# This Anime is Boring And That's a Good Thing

He managed to translate the subtle nuanced writing of the novel into an anime with next to no resources.
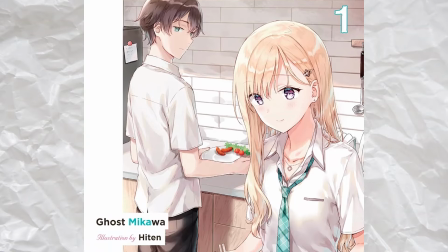Sota Ueno is a genius. He clearly understands the source material and its appeal and presents it with surgical precision. I won't go over every single episode, however, I think I should talk about the first episode in relative detail. The show lets us know right off the bat that it's different.
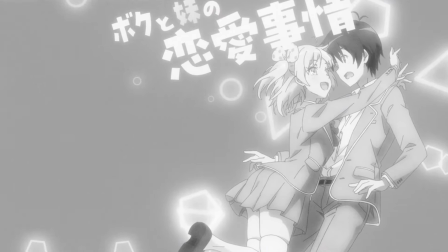The vibrant poster featuring a stereotypical incest bait anime exits the screen, leaving our protagonist and the monochrome world in its wake. It's not even remotely subtle, it's one step away from the character breaking the fourth wall, looking directly at the camera and going, we are not like those other shows, we promise. It's extremely on the nose, but it's necessary. The show is different and people need to know that. The direction is incredible throughout.
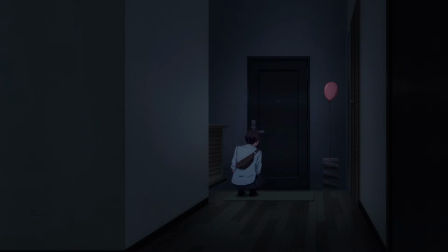It lets the story breathe with a slow pace, long lingering shots, clever sound design and brilliant visual storytelling. The first episode had two major themes, change and unfamiliarity.
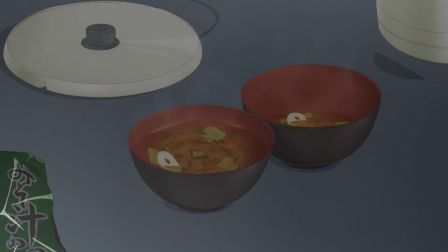The existing lifestyle of Yuta and his dad was about to change and the anime made that evident. Yuta's dad is an impulsive guy, we know that because of the way he abruptly announces the fact that he was getting remarried or the reason as to why he decided to remarry in the first place.
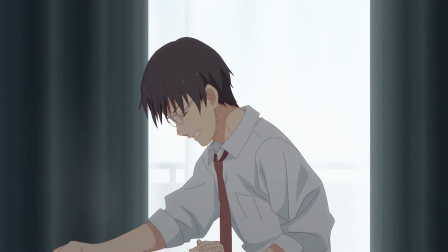Even something as simple as him reaching for his food while it's still too hot is a sign. All of this tells us that he is spontaneous and easily swayed, while Yuta is the calm one, the anchor if you will.
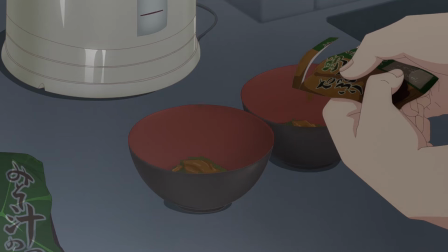Also, them eating microwaved instant meals for breakfast seems to suggest that neither of the two can or want to cook. Subtle bits of visual storytelling like this makes the show, and you need to pay attention to this stuff if you want to fully appreciate the work.
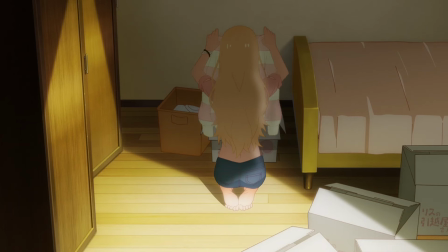The anime uses cold colors during this section and later uses warmer shades to signify the change brought about by Saki and her mother.
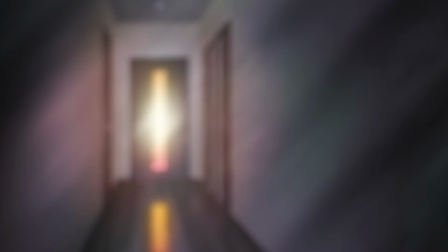At one point, Yuta is caught off guard when he sees the lights turned on when he comes home. home. Usually, he'd be alone at that hour. We can see how these two are starting to influence each other.
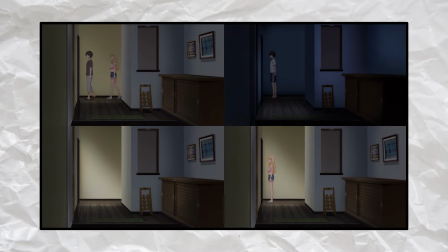The show also uses the same layouts repeatedly at different points in time, highlighting the aforementioned change. I'm sure it helped the production team as well. They could reuse the same layouts multiple times. It's such a brilliant adaptation. The other important theme was unfamiliarity. Saki, someone who had closed herself off, was effectively forced to live with strangers. Of course, she'd be awkward and uptight, and the anime conveyed that perfectly. The amount of visual storytelling in the first episode was off the charts.
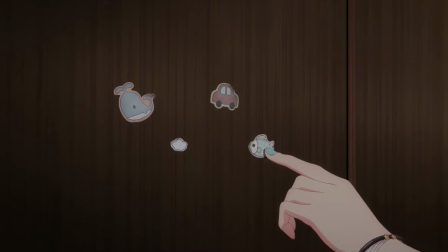These trains signify two opposite paths, crossing these stickers represent the old memories Yuta had made in that house, and Saki trying to figure out the light switches was simply relatable. I believe all of those things were anime-only additions, and this is what the show is all about.
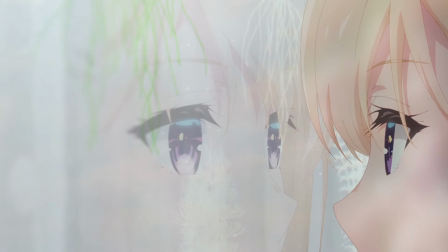The mundane, the everyday actions and the subtle feelings of each character. Once this groundwork was established, the real story began.
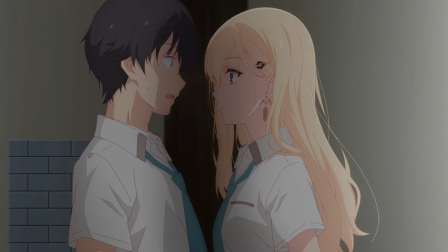The dynamic between the two leads is fascinating and constantly changing. Like I said, they decided not to expect anything from each other. Even when Yuta heard about Saki engaging in unsavory activities not today demonetization bought, when he heard that he didn't take the moral high ground and interfere in her life. In fact, the only time he did that was when she nearly died in a traffic accident. The anime complements this idea.
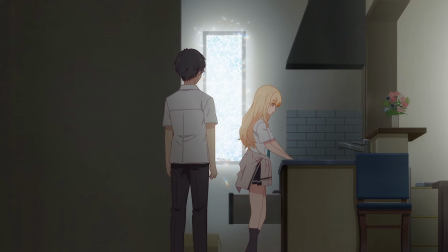In episode 2, the characters get dressed before going downstairs, refusing to let the others see them in a clumsy state. This dynamic is the main highlight. It's what the show is all about. The cast is small, so every little thing matters. A fascinating thing about this show is the fact that the story is told through two points of view.
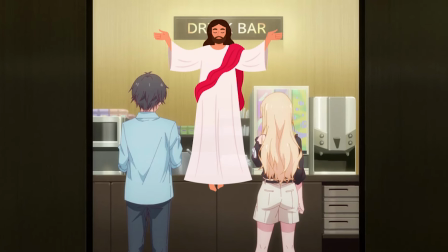Instead of us being the omnipresent third person observing the plot from above, we are fed information in the same manner as the character whose point of view we are following.
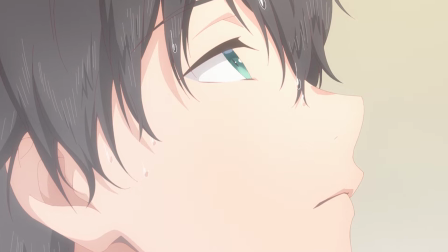Most of the story is told through Yuta's perspective and we aren't told anything he doesn't know. Information is withheld from us.